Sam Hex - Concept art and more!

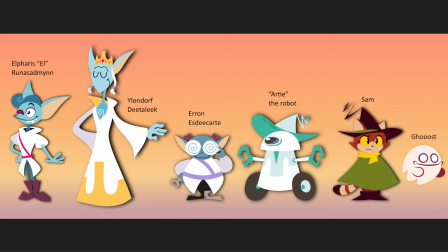247s
And Goose being a slightly different color. I kind of made him more yellowy on this one because I thought it looked nicer than purple. That's about it. Also, their full names, just in case you were wondering about their full names. They're all here. Sketch for the old logo.
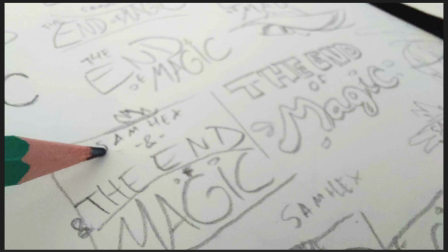261s
The font for the 101 was very different. Close-up of me sketching some new logos for the End of Magic.
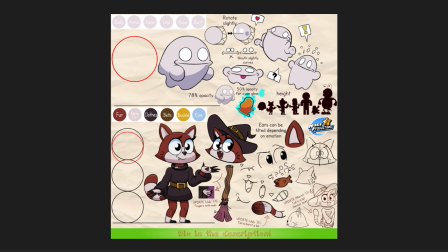270s
Oh my god, this one. This is from 2016. A character sheet for my characters Sam and Goose. Sam was still called Witch Kitten back then. And looked very different. Very different. A lot thinner and taller. And Goose was just Goose.
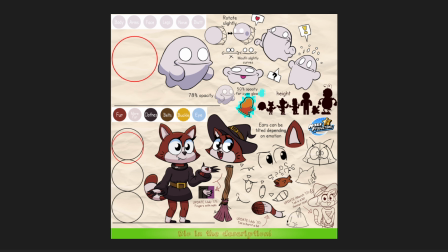287s
He didn't change much at all. I think his face got slightly smaller, but the overall like design philosophy is very much still the same.
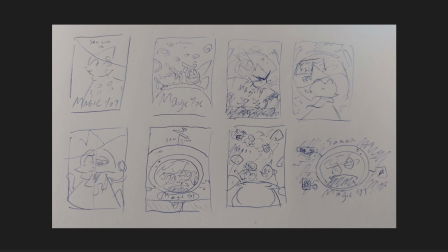295s
some sketches for different posters. I ended up making the one in the top right, and also the third one on the bottom row from the left, which is a kind of a combination of the second one from the left on the top row and some other ideas that I had,
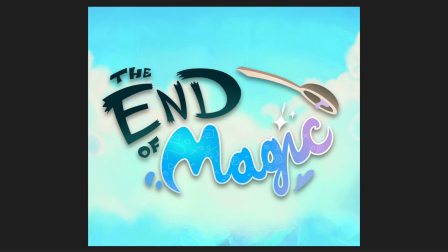311s
but with some like more smoke, kind of a smoke trail that's coming out of the cauldron. The logo, End of Magic, on a nice sky background.
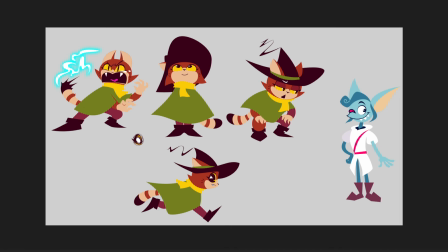320s
Some general drawings of Sam and the old design for L that actually stuck around for a long time, but I ended up changing it kind of just as I started actually animating it. Yeah, because I thought I wanted to simplify it a little bit and make the shapes a bit better.
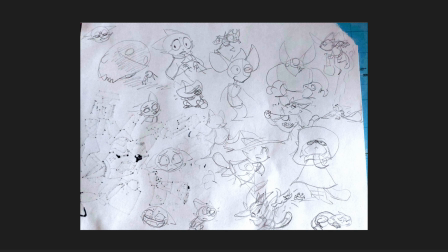336s
Some sketches of L. I think that might be the very first sketch of L, like the one that you see at the top in the center. What else? What else? There's a funny giant goose towering over L in the top left, and just some general sketches of Sam, some expressions, some poses.
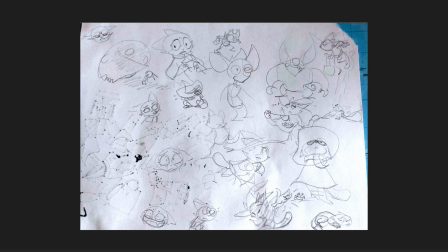352s
Just very quick sketches on a loose piece of paper. You see that the top right is torn off. You can just sketch on anything. Don't feel pressured to have like a neat, clean sketchbook. Whatever works for you. And for me, I definitely went very messy for this particular cartoon, as you've been able to see.
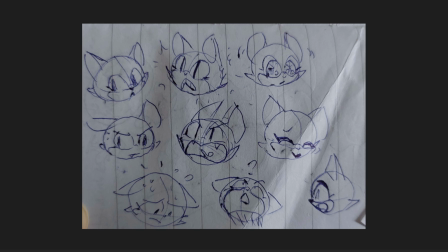367s
Oh yeah, I have this little pocket notebook. Like it literally fits in my pocket. And I doodled these Sam expressions in there. Some of these are very rough. I see that one is doesn't even have her nose. It's just missing for some reason. Like, whatever. It was more about the general idea. I did use some of these ideas later down the line in the actual animation.
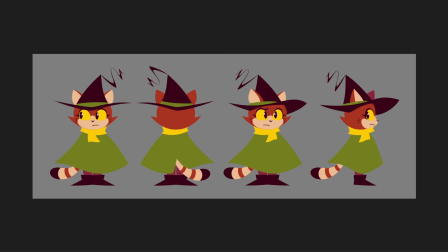385s
But most of it was just to get an idea quickly on paper. Turnaround for Sam, which looks like from different angles.
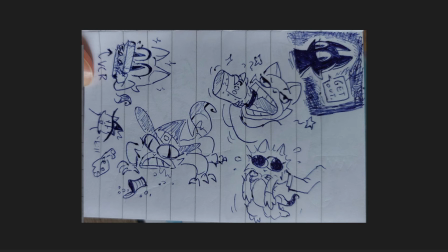393s
Some very goblin-esque pieces of concept art of Sam. Just wanted to show a more unhinged side.
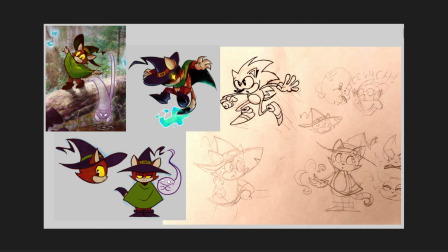400s
Thought that would be fun. What else? What is all this? There's a Sonic. That's cool. It's not part of the animation, but I don't hate how it looks. There's Goose crushing a pencil with his ass. That's not canon.
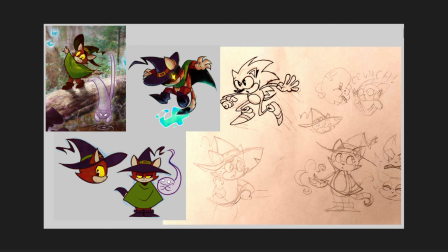417s
I mean, he could if he was able to catch a pencil with his ass, but he can't, so, you know. Put that on the wiki, I guess. I don't know. Oh, gosh. Top left is an older drawing that I did. It's basically just a photo that I took out in the forest somewhere when I was going for a walk, and I was imagining like my characters walking around in there.
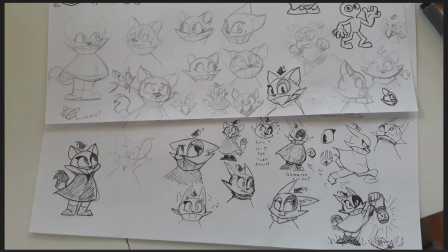437s
And yeah, general sketches. Oh my god, this is from... I don't know when this is from exactly, but this is when I was actually redesigning Sam. When I thought like, oh, I'll make her more cat-like, and then ironically most of these sketches look more mouse-like, so I wasn't really feeling it in the end. This is a tiny fragment from the script. Just thought this little bit was funny. I think I sent it to my friends, that's why I have it saved. Just, oh yeah, I think L didn't have a name yet, so he's question mark, then Dick is the king, and then the robot is AI. That's it. This scene did end up being in the actual short.
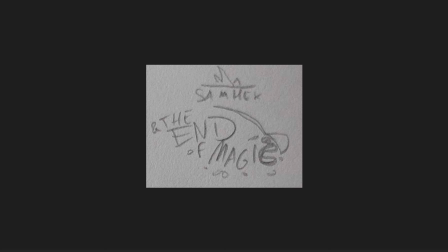475s
Oh yeah, tiny sketch for the logo, the one that I ended up actually using. It's a very tiny scribble somewhere in my sketchbook, but yeah, this is the one I ended up using.